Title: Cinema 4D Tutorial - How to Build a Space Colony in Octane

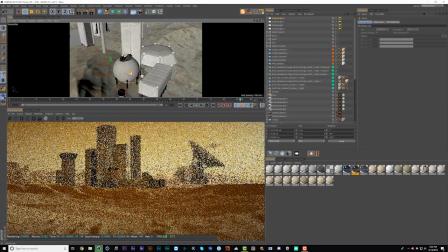[28:49]
And another one on this side.
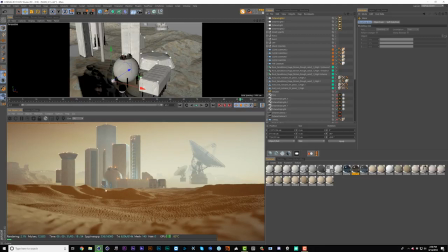[28:55]
And this kind of thing is an interesting detail that brings out the shape of this a bit more. Though in this case, maybe I don't like that it's casting so much here. I like this detail, so maybe we'll change this from a spherical light to a rectangle.
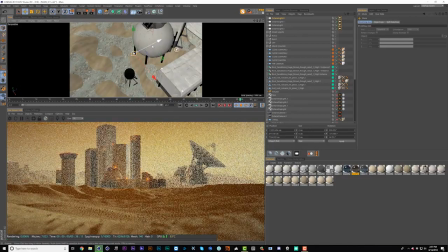[29:10]
And that way we can just point it the direction we want. Let's bring it a little bit closer here to this tank.
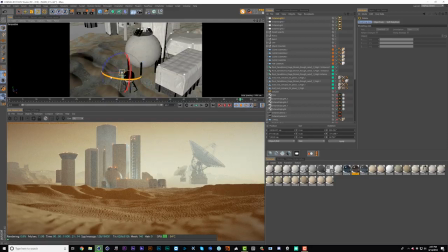[29:19]
And it looks like I pointed it the wrong way around, so let's flip it 180. And I'll turn it slightly this way so it's not casting here as much.
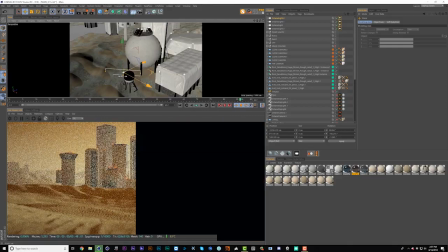[29:28]
Maybe I'll lengthen this out actually, so that it's hitting the back of this building as well.
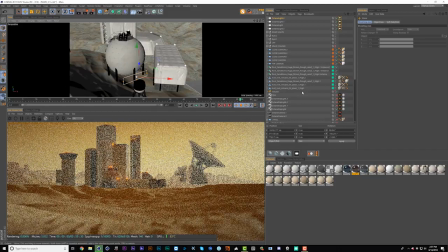[29:34]
And then we're probably going to have to reduce the power.
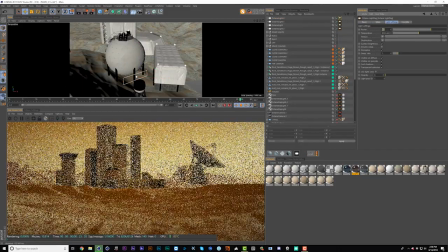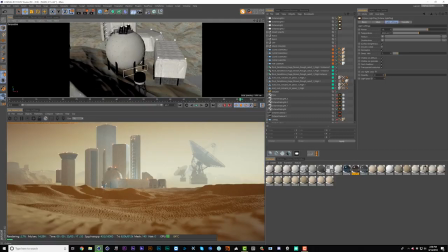[29:43]
On second thought, I don't love how hazy this is getting, so let's just do one light for here and one light to try to accentuate this edge.
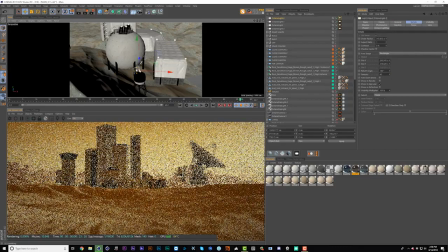[29:49]
So let's bring this back, place it behind this thing,
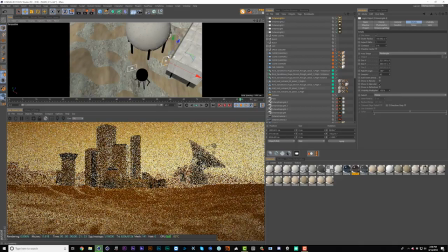[29:54]
and then we'll duplicate out another one and maybe elongate this vertically.
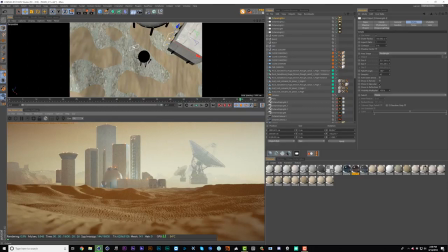[30:01]
So I think that's kind of an interesting little detail, though this one is still maybe too bright. Let's see if we can do the same for this bigger edge here.
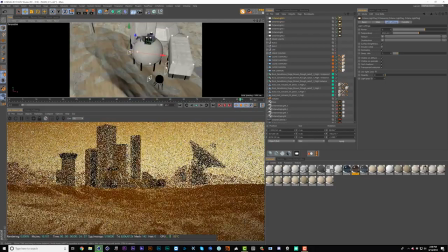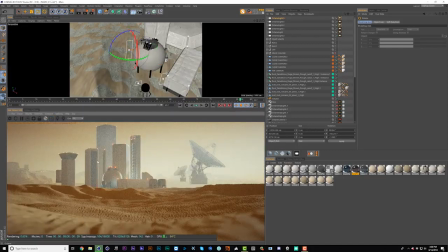[30:21]
See, now that's starting to look kind of cool. So I'm going to go through and do this process to the rest of the buildings and find little areas that I want to highlight, and I'll come back to you in a bit.
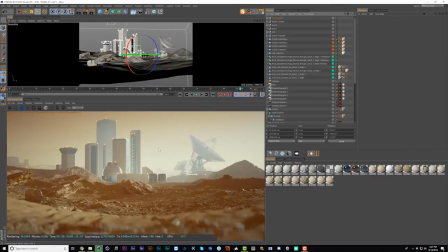[30:32]
Alright, so I've added in a bunch more lights and brought out as many of the details as I could, added in this additional building and put this rim light on it, and let's take a look at what we've done so far.
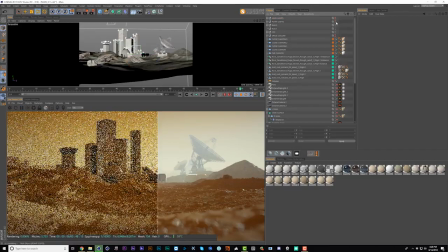[30:41]
So here's without any of the lights that we put in. So here's the before and after.
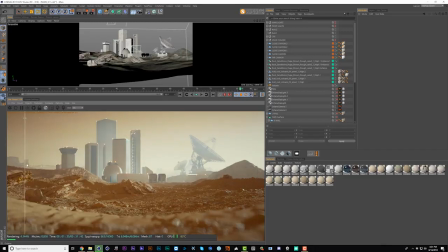[30:48]
So that's adding in a lot of nice little details there. Alright, next I'm going to go and add in a bunch of little buildings down here, all the lower lying type buildings.
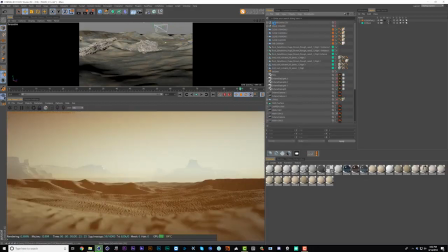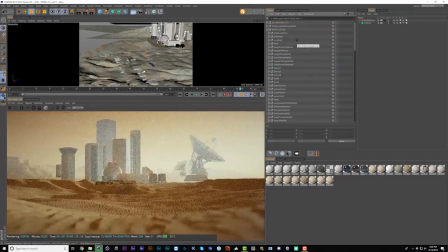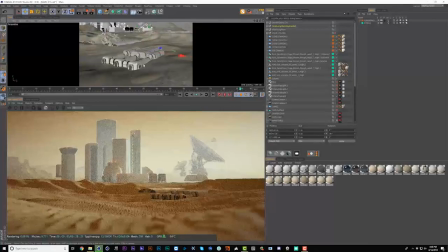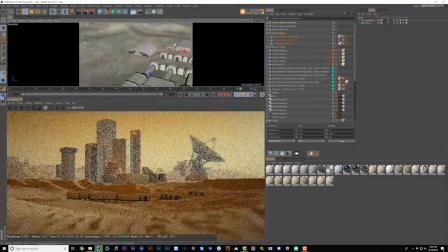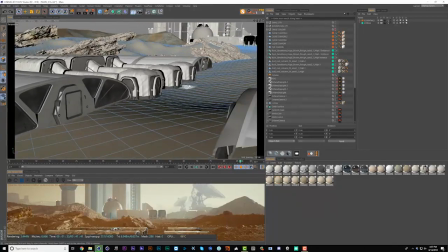[31:37]
Okay, so here I'm just going to make sure that the ground is always touching these so that we've
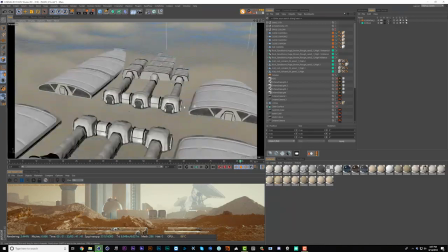[31:42]
got the proper context shadows and so that these habitats aren't buried in the ground.
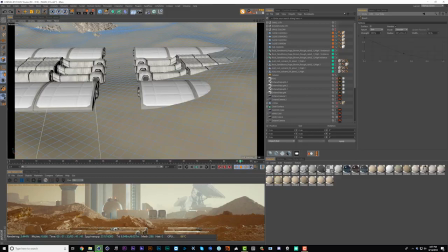[31:47]
So I use MC for that, and then again I want to make sure I'm on normal mode.
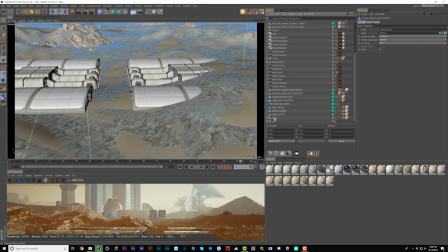[31:54]
And it's pretty tricky because we actually have 4 planes that are creating the ground, so unfortunately I don't know a better way to do this,
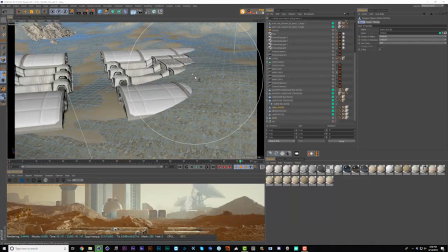[32:01]
but I'm just going to have to go through and make sure each one is pushed downwards to reveal the habitat.
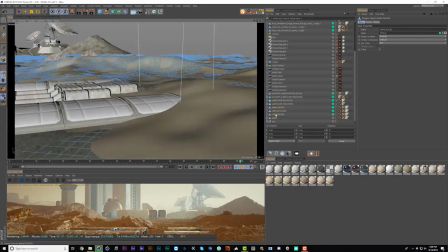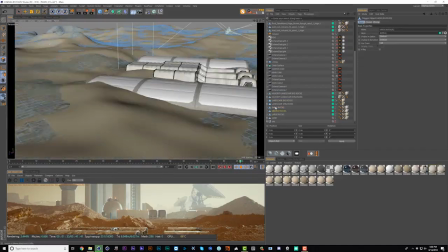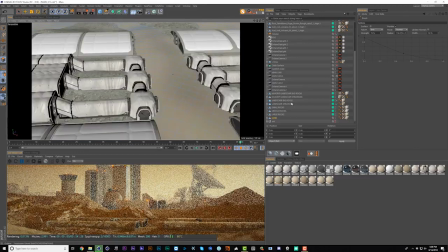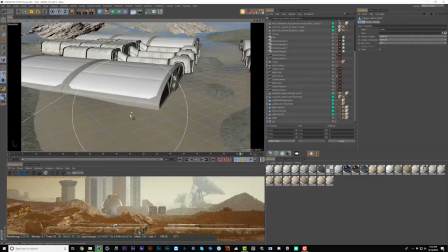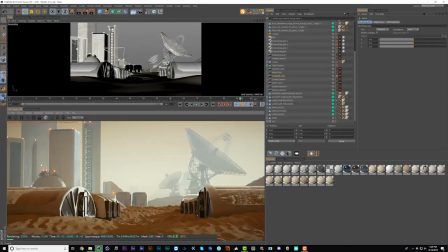[32:48]
So I just found another composition that I'm liking a lot, and this makes these background buildings and these satellite dishes feel a lot more massive.